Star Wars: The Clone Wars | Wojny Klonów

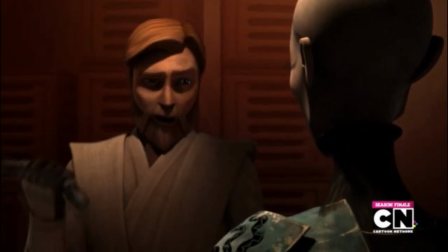O wiele lepiej wypada Asajj Ventress, szczególnie po małym zwrocie akcji w połowie trzeciej serii, gdzie jej postać nabiera kształtów.
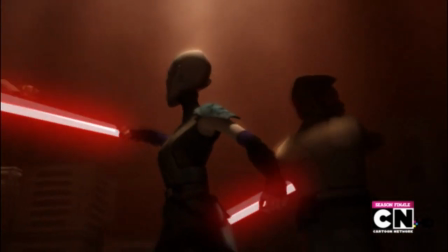Oczywiście metaforycznie, bo wizualnie dalej jakoś nie jest w moim typie. W zasadzie mógłbym tak godzinami.
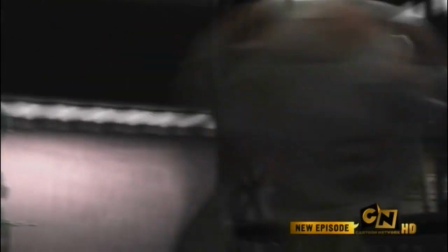Ilość postaci przewijająca się przez ekran w trakcie tych czterech sezonów jest ogromna i część mnie naprawdę zachwyciła,
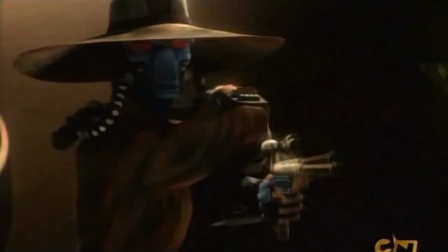jak na przykład Cad Bane, który powinien dostać swoją historię w książce, grze, czymkolwiek, bo to jedna z najlepszych rzeczy,
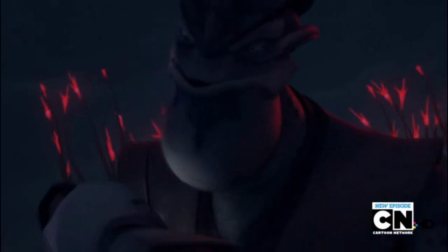jaką ten cykl wydał na świat. A część rozczarowała, jak na przykład świetnie zapowiadający się wątek bezwzględnego i antypatycznego Ponga Krela,
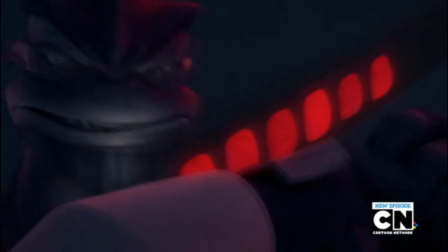który ostatecznie zakończył się tak nieciekawie i bez zaskoczenia, jak to tylko było możliwe. Ogólnie jednak oceniam aspekt kreacji bądź rekreacji bohaterów bardzo pozytywnie.
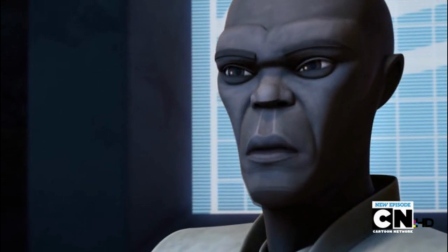Podoba mi się, jak rozwinięto ich osobowość w odcinkach, w których grają pierwsze skrzypce,
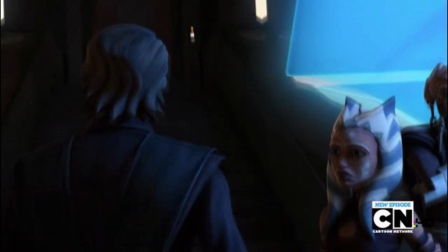rozbudowano sieć relacji z innymi postaciami i ogólnie zapoznano bliżej z tyloma personami, które gdzieś tam tylko mignęły w filmach. Muszę powiedzieć także, że bardzo podoba mi się sama realizacja i mam tu na myśli zarówno animację, jak i udźwiękowienie.
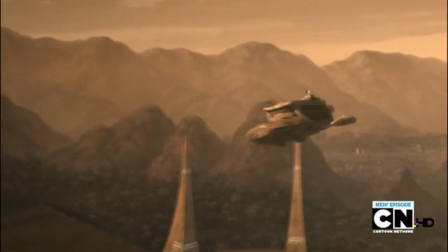Co do strony wizualnej, to na początku trudno mi było się przyzwyczaić do tej stylistyki.
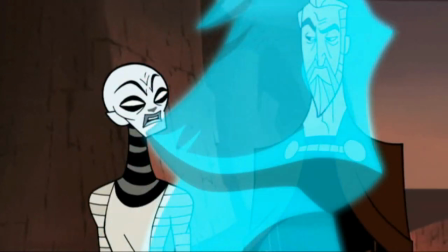Modele postaci wzorowane były na kreskówce Tartakowskiego, jednak o ile w klasycznej dwuwymiarowej animacji taki styl mi nie przeszkadzał,
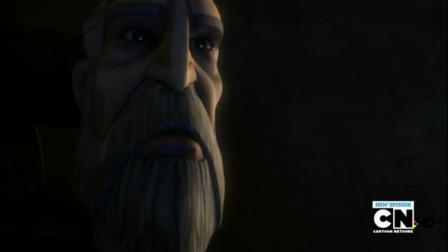to tutaj jakoś nie mogłem się przekonać do tak groteskowego czy karykaturalnego wręcz przedstawienia, na przykład hrabiego Dooku z tą jego kompletnie niewymiarową głową,
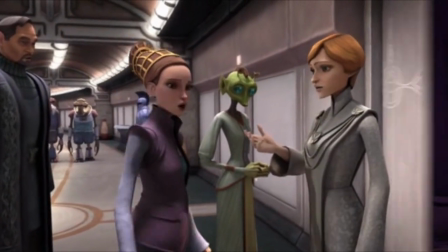czy tego, że wszyscy bohaterowie najwyraźniej mają w poważaniu mycie włosów. Z czasem jednak przestało mi to przeszkadzać, to znaczy styl, a nie mycie włosów.
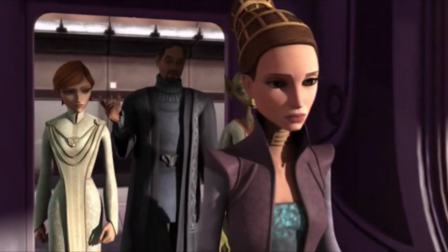A wręcz zaczęło podobać i chyba jednak wolę takie podejście,
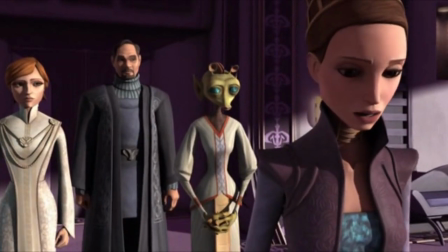niż gdyby graficy mieli się silić na realizm, bo jak wiadomo, wówczas taka animacja zestarzałaby się wiele szybciej.
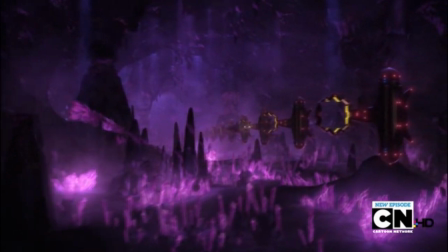Co więcej, plenery wyglądają miejscami przepięknie.
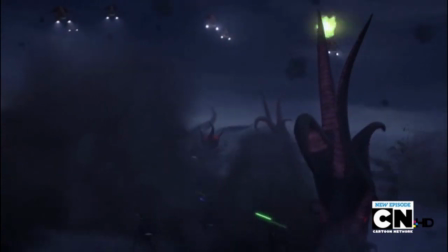Scenki batalistyczne czy pojedynki prezentują się odpowiednio dynamicznie, bardzo ładnie odwzorowano także mimikę twarzy bohaterów.
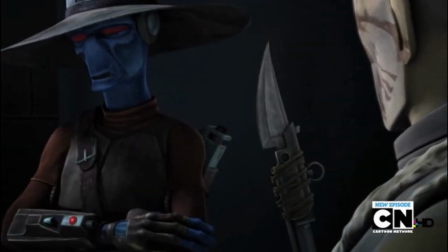Z tym współgra udany angielski dubbing, wybaczcie, polskiego jeszcze nie słyszałem,
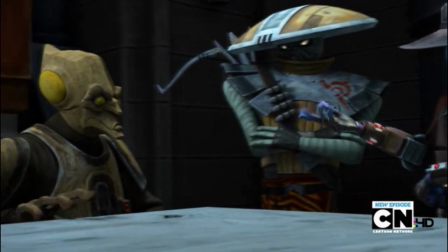co do którego również nie byłem przekonany, no bo jak to Dooku bez głosu Christophera Lee?
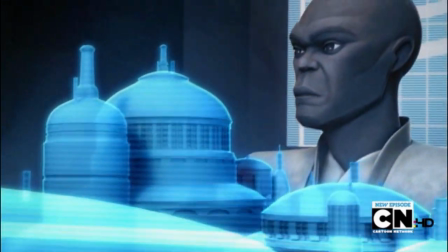Mace Windu bez głosu Samuela L. Jacksona? A przede wszystkim Yoda bez głosu Franka Oza?
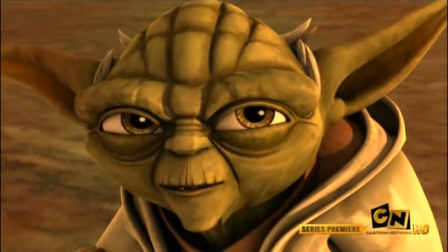Efekt końcowy jest jednak satysfakcjonujący i choć czuć różnicę, to jednak nie na tyle,
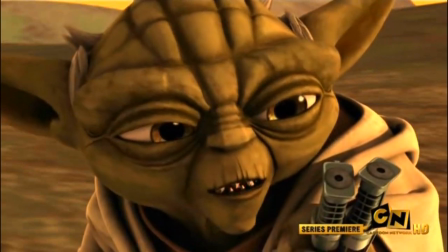by przeszkadzało to w oglądaniu, czy dawało poczucie, że oglądamy nie tę postać, co trzeba. Irytował mnie tylko jamajski akcent Kita Fisto.
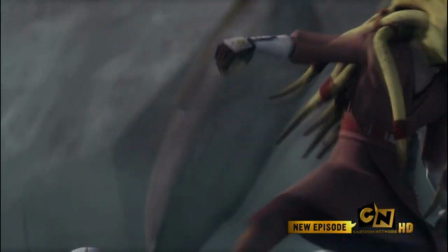Ja rozumiem, że te jego macki wyglądają bardzo rasta i tak dalej, ale bez przesady.
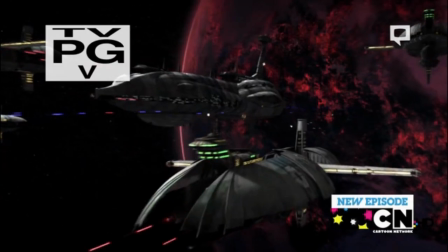Nie słyszymy co prawda na początku słynnego motywu otwierającego każdy film, a raczej krótką wariację na ten temat,
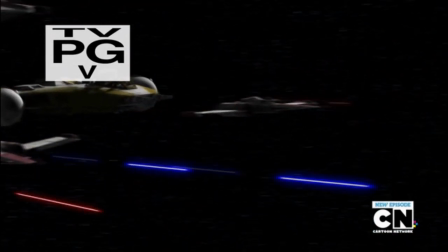po którym zresztą do akcji wchodzi narrator, a nie przelatujące przez kosmos akapity tekstu, ale to była chyba dobra decyzja,
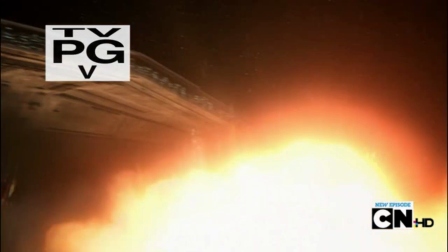bo można dzięki temu od razu przejść do oglądania niespełna półgodzinnego odcinka, zamiast za każdym razem czekać, aż skończy się opening. Ogólnie całość pod względem technicznym stoi na naprawdę wysokim poziomie i jeśli jesteście w stanie przyzwyczaić się do tego stylu i takiej formy, to myślę, że nie powinniście narzekać.
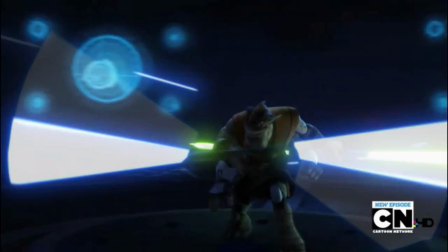Cóż, dobrze skrojone historie, interesujący bohaterowie i solidna oprawa tego serialu sprawiają,
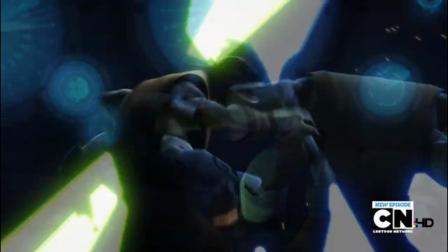że mogę Wojny Klonów z czystym sumieniem polecić każdemu fanowi uniwersum Star Wars, niezależnie od stopnia wtajemniczenia.
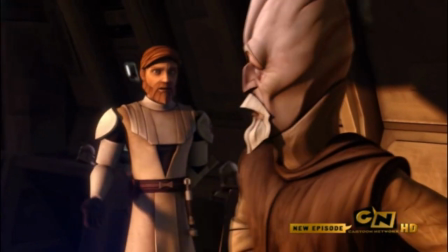Nie jest to raczej dobra opcja dla osób, które mają gdzieś, co zdarzyło się dawno,
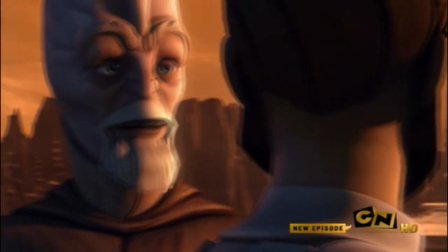dawno temu w odległej galaktyce, no chyba, że jesteś kilku albo raczej kilkunastoletnim widzem Cartoon Network. Jednak serial się tak czy inaczej broni i to wcale nie tylko w kontekście atrakcyjności dla wąskiej grupy Star Warsowej geeków.
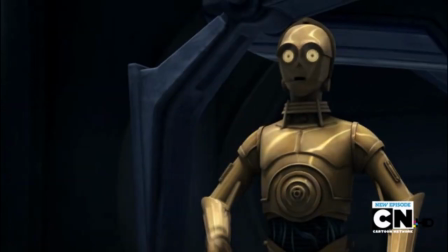I choć wciąż trzeba pamiętać, że to mimo wszystko kreskówka kierowana przede wszystkim dla młodych widzów i jak każda dłuższa seria ma też momenty lepsze i gorsze,
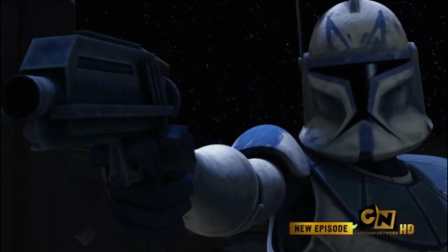to jak najbardziej cieszy mnie fakt, że coraz więcej ludzi się do niej przekonuje i traktuje tak jak na to zasługuje,
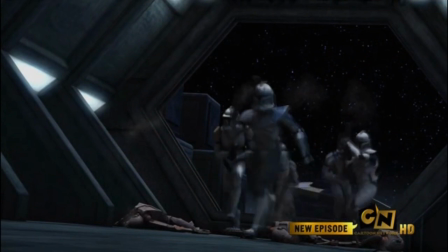czyli jako wartościowe uzupełnienie kanonu swoją drogą,
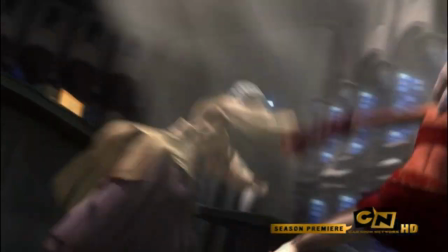ale z drugiej strony także jako duży zbiór bardzo ciekawych historii, z których każdy wybierze coś dla siebie. No, to ja wam przeszukuję listę moich ulubionych odcinków, a wy zabieracie się do oglądania. Do zobaczenia!